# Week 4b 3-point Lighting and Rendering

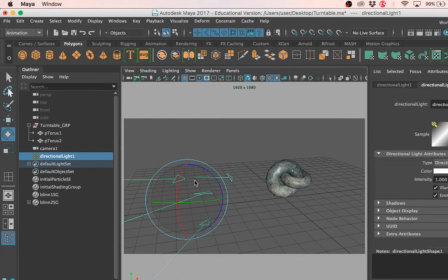So how strong that light is, okay, it can actually reach like quite a couple of planets, okay, just from the sun alone, which is in the middle. So the directional light itself is the sun.
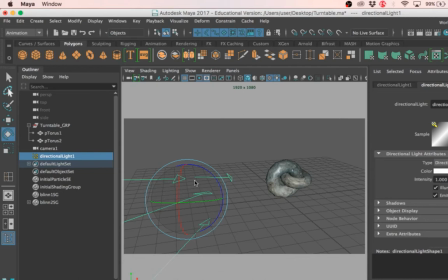It does not really decay in the sense that the lighting does not lose its power on Earth. Okay, on Earth everything is relatively bright at the same rate, correct? So it does not die out so soon. Not like your table lamp.
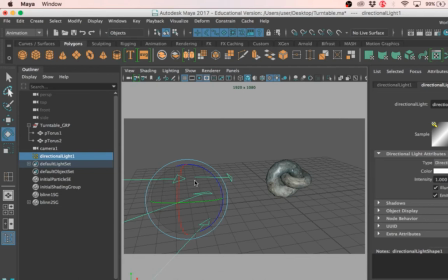Your table lamp, if you try and shine further, or your torchlight, if you try and shine further, you actually cannot really see it, correct? So, but directional light, it doesn't die out. Okay, so it only affects the rotation. So, let's open up two panels, shall we?
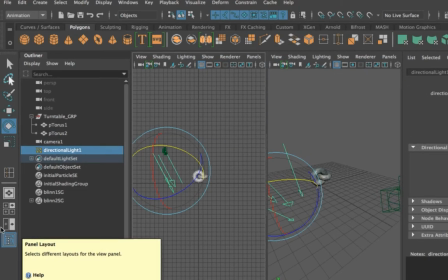So, click on the third box here.
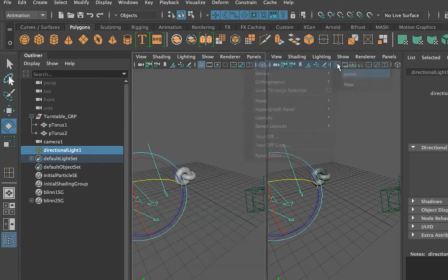And we will change one panel to perspective. The other panel will change to camera 1.
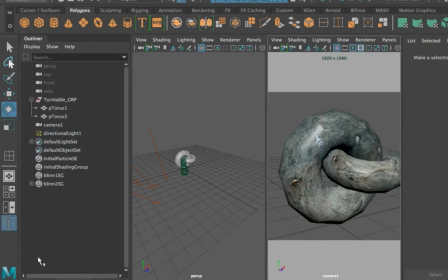So make sure your camera 1, right, just scrub your timeline so it snaps back to your view.
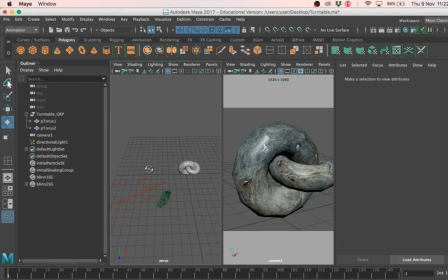We want to use the perspective view to adjust our lighting. And we want to use our camera 1 to see the end result.
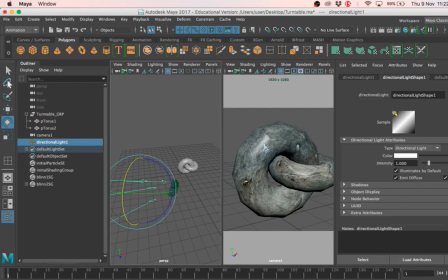So when you have two panels like this, right, it's very easy to see how it looks like at the end of the day.
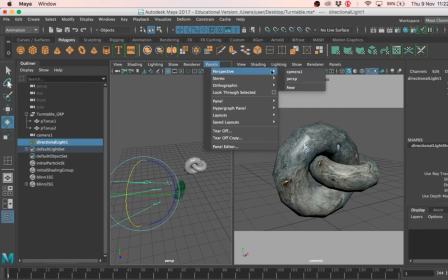Okay, so make sure under panels, you change one to camera 1, the other one to perspective. So I'm going to cast my very first light. Okay, you want to angle it in such a way that it has a very nice cast shadow.
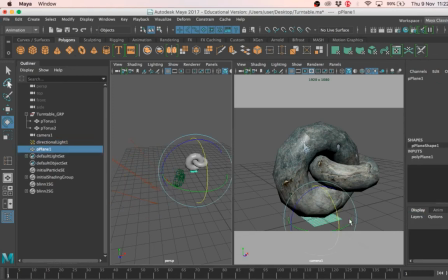If you cannot see your shadow, right, create a plane on the ground.
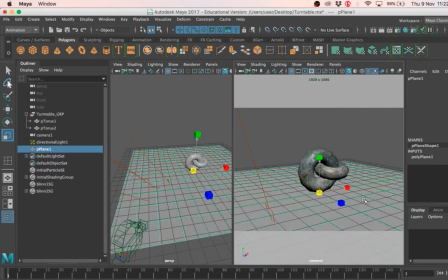Let's create some ground at the bottom.
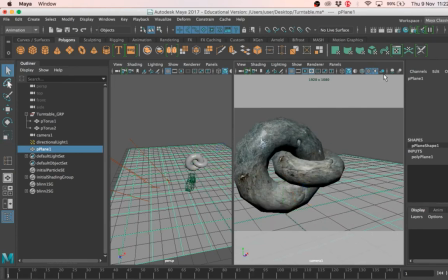I just create a polygon plane, and you want to turn on the shadow.
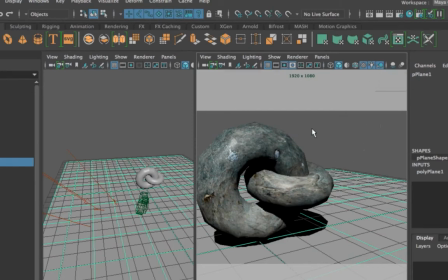So once you create a cast shadow, right, with like a little bit of polygon on the ground, you can actually have a better feedback of how to position your key light, because cast shadow is very much part of the image.
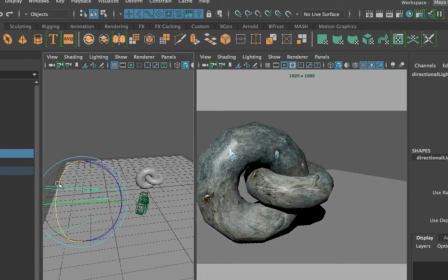It gives you as much information as the object itself. So you want to kind of angle the cast shadow.
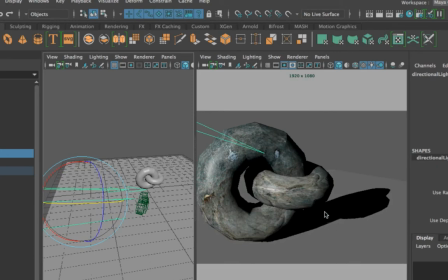If you see, if you do a cast shadow that's like this, where it's very long and it takes up a lot of the image, it's very, very ugly. It doesn't complement your picture at all. If you do a cast shadow that is behind, right,
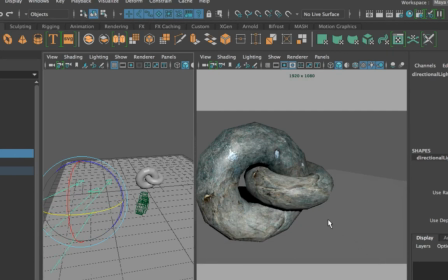like this, you don't really see much of your object being placed on the floor. The cast shadow itself will tell the viewer that it is on the floor.
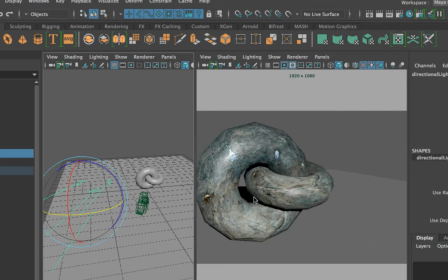So if your cast shadow is behind your object, technically you can't really see that it's on the floor. So again, it's not a good angle for your key light.
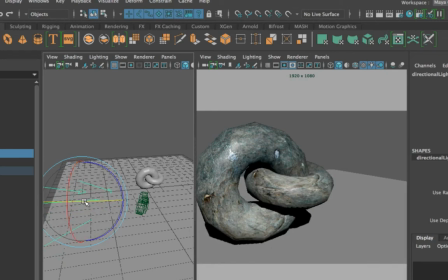So you want it to be on the floor where you can see, and maybe angle it to the side a little bit. That's why I said 3-point lighting, right? It's very reliant on the camera angle.
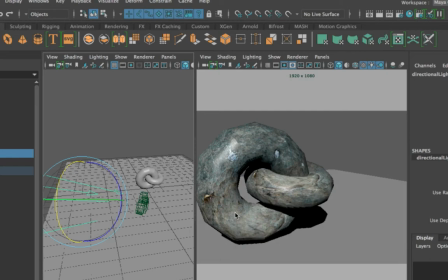So if your camera moves, right, 3-point lighting is not that effective for displaying. You might want to use multiple lights. So for animation, right, they use a lot of lights, and each character have their own lighting. So you can see character 1, right, has lights following them, that kind of thing.
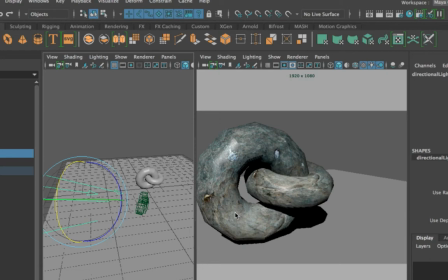So it's a different lighting setup from products. Okay, so we're gonna just angle our cast shadow so it's not too distracting.
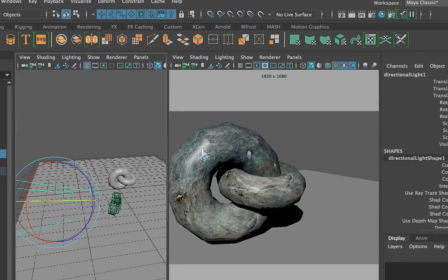Alright, and in your channel box, so click on the layers.